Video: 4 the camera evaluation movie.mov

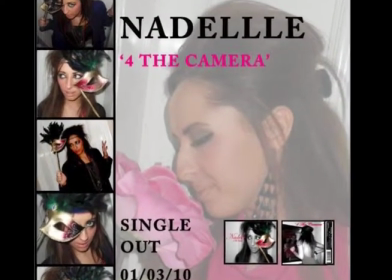[4:06]
We used a picture of the front and back cover on the poster to show the readers what they would be looking for if they went out to buy the CD.
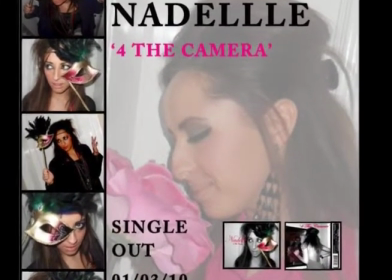[4:13]
We also informed them of the different media products available, such as the deluxe edition.
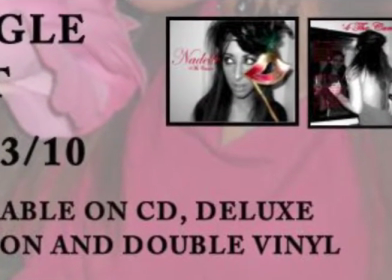[4:18]
This may persuade the audience to buy it as a present or as a collectible, as the deluxe edition is more prestigious and rare.
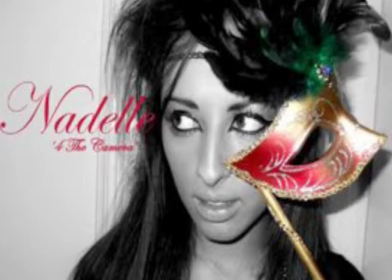[4:24]
The CD cover of a single can be just as important as the single itself or its promotional video.
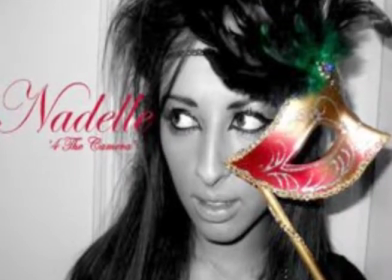[4:30]
We had to make sure our cover highlighted Nadell's pop star image so that the target population of our audience would recognise it.
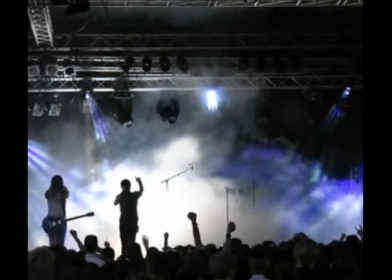[4:38]
What have you learnt from your audience feedback?
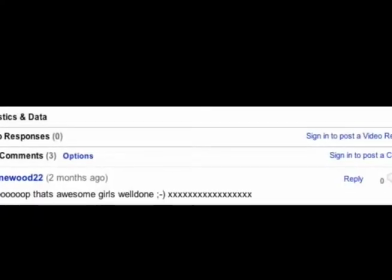[4:40]
Our audience feedback showed us that our product was successful in conveying the image of a pop star. Our audience particularly enjoyed the end of our video,
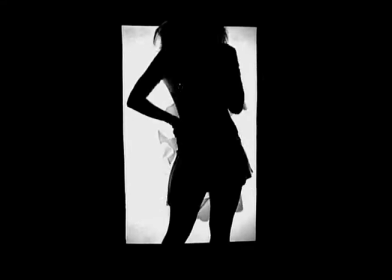[4:48]
as it was original and showed the artist laughing, which was more of a realistic and showed a different side to the artist.
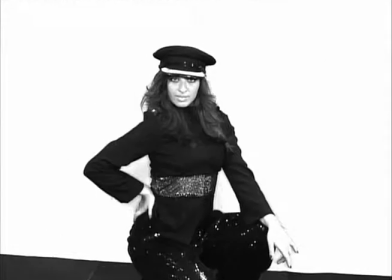[4:55]
We used the idea of a big screen where you could see Adele's shadow dancing behind it. She bursts through the screens on the beat and the lighting changes so that you can see her face.
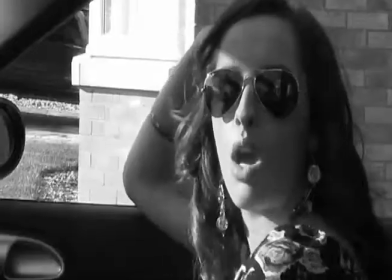[5:04]
Some feedback included people saying that it would not look out of place on a music video channel, such as MTV.
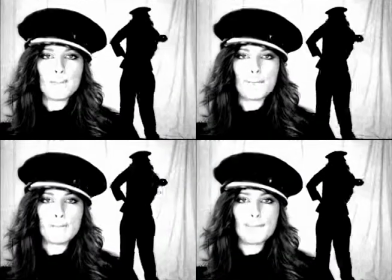[5:10]
We also had some feedback from internet viewers on YouTube saying this is fab, well done girls.
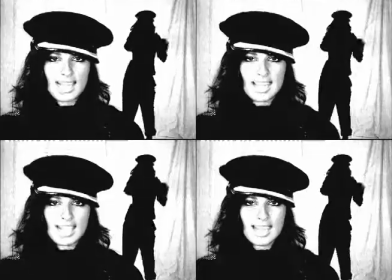[5:15]
The video has had over 150 views in a short space of time, which encourages us to believe that our product was well received by our audience.
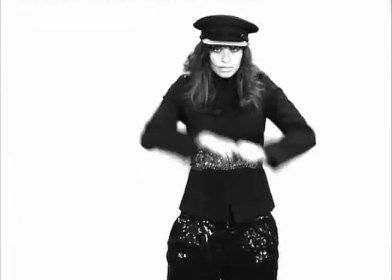[5:24]
A weaker element of our video is that it had a lack of narrative to immerse the audience in the video.
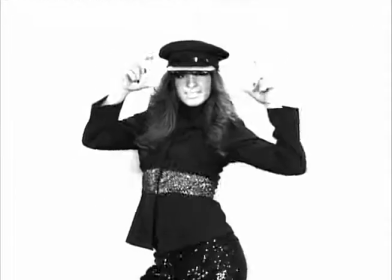[5:30]
We felt that a more performance-based video would be more well suited for the song,
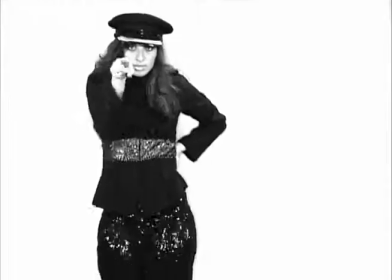[5:35]
as it is not a song that has a huge meaning behind it, but it has a focus of pausing, which we did amplify.
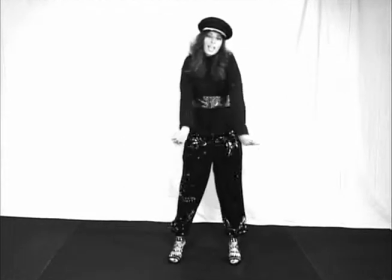[5:40]
Other weaker elements are our lack of variation in terms of shot location.
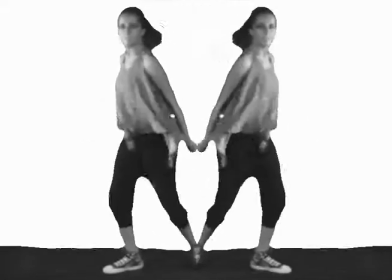[5:45]
We only used 2 settings to convey a realistic setting and an artificial one.
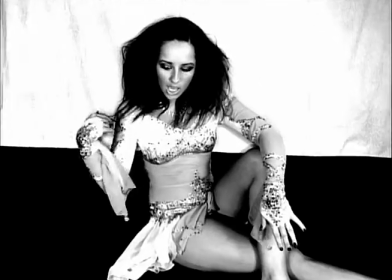[5:49]
We mainly use the studio as the song is about photographing someone, which may be done in a studio setting with a white backdrop.
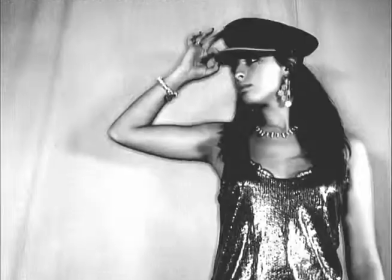[5:58]
We also used a camera in some of the shots to strengthen the idea that was the main focus of the song.
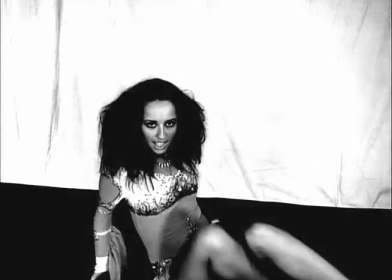[6:04]
A weakness may be conveyed by the way the contrast of light and dark shots are used.
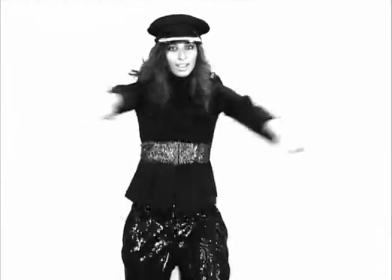[6:10]
Some shots are very sharp and dark and others are lighter. This, however, was done purposefully for variation in the shot's lighting.
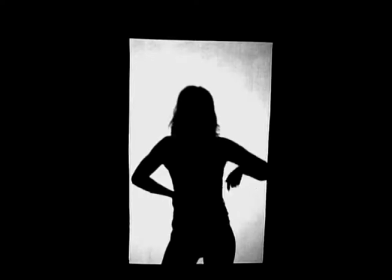[6:18]
A strength, however, is that we use many effects such as the mirror effect, which showed Adele on both sides of the screen.
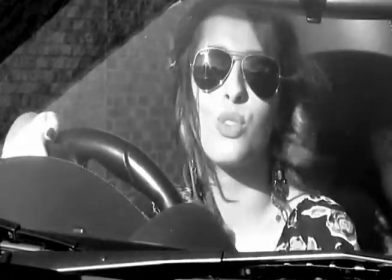[6:24]
We used the fade in and fade out to create a smooth transition between certain shots.
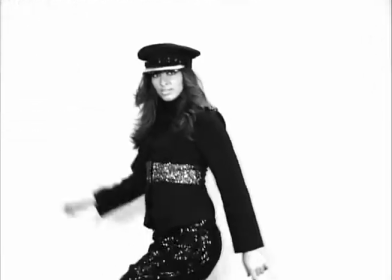[6:30]
In our video, we used dramatic lighting with the car scene. We angled the camera correctly so that the sun would reflect off the car.
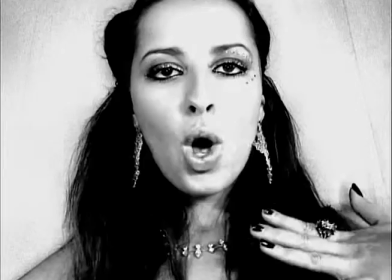[6:36]
This gave the effect that the car was brand new and very clean.
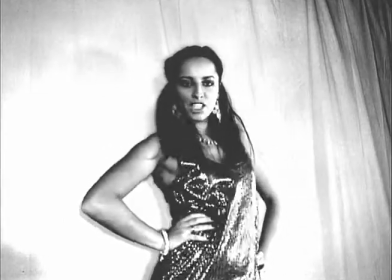[6:40]
Many members of the audience liked the black and white effect, and others said we could have used colours to give more of a variety.
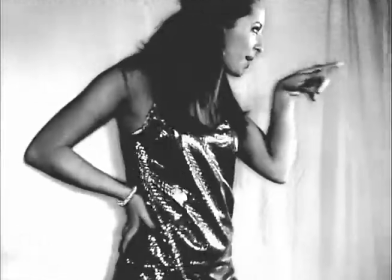[6:46]
However, we decided on the black and white theme as it is becoming more and more popular with modern pop videos being made.
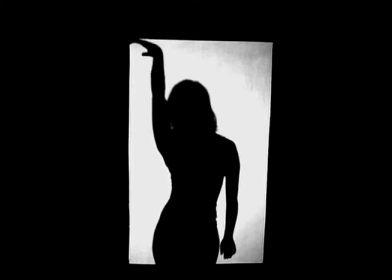[6:51]
We wanted to get across the idea that our video was modern and professional. This is why we decided on a black and white theme.
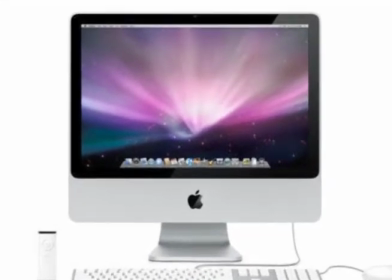[7:00]
How did you use new media technologies in the construction and research, planning and evaluation stages?
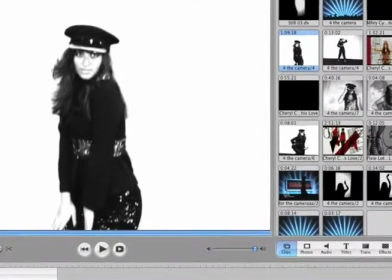[7:07]
To construct our music video, we used iMovie and Final Cut.
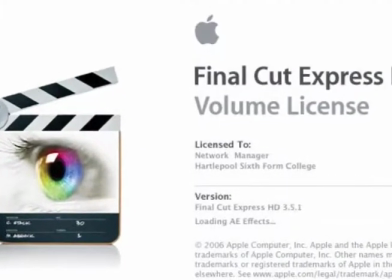[7:11]
We decided to make our video on iMovie as we felt comfortable using the software that we were used to.
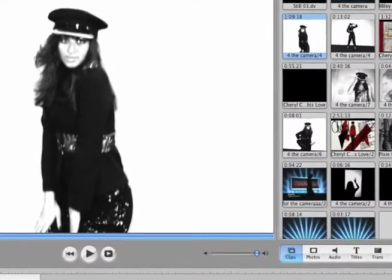[7:16]
However, the technical aspects of iMovie are not as advanced as Final Cut, so we chose to use Final Cut to edit certain clips.
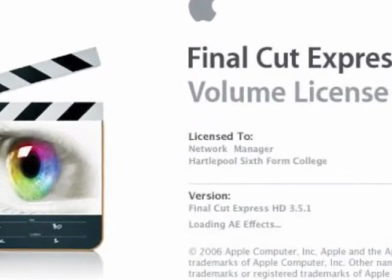[7:23]
For example, our silhouette scenes were originally filmed with a white background.
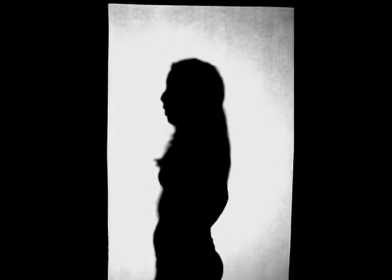[7:27]
We felt this didn't look as professional as it could and used Final Cut to crop our footage.
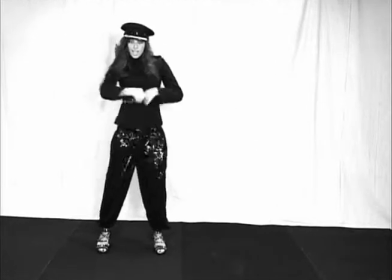[7:32]
We also used Final Cut to brighten up some clips as the posh scenes were originally filmed in colour and in a natural lighting.
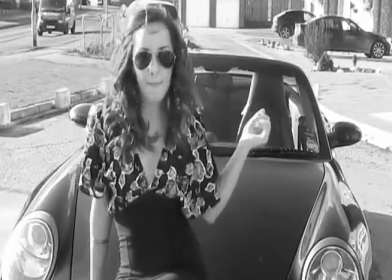[7:39]
Once they were turned to black and white, some scenes were very dark due to the clouds that day, therefore we took the clips to Final Cut and used the colour adjuster to lighten the clips.
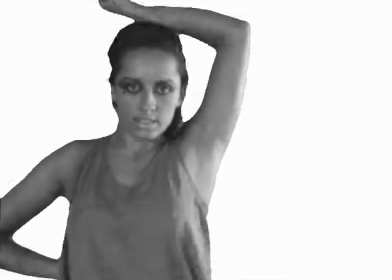[7:48]
We used iMovie to add other effects such as numerous flashes used during the chorus when taking a picture as mentioned.
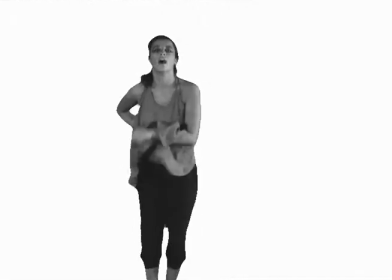[7:55]
We used simple fade in and fade outs to make transitions from each clip smoother and a fade out at the end of the video.
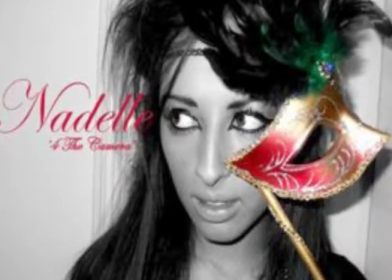[8:02]
This is a typical convention of a music video today. To construct our digipack and magazine article, we used Photoshop.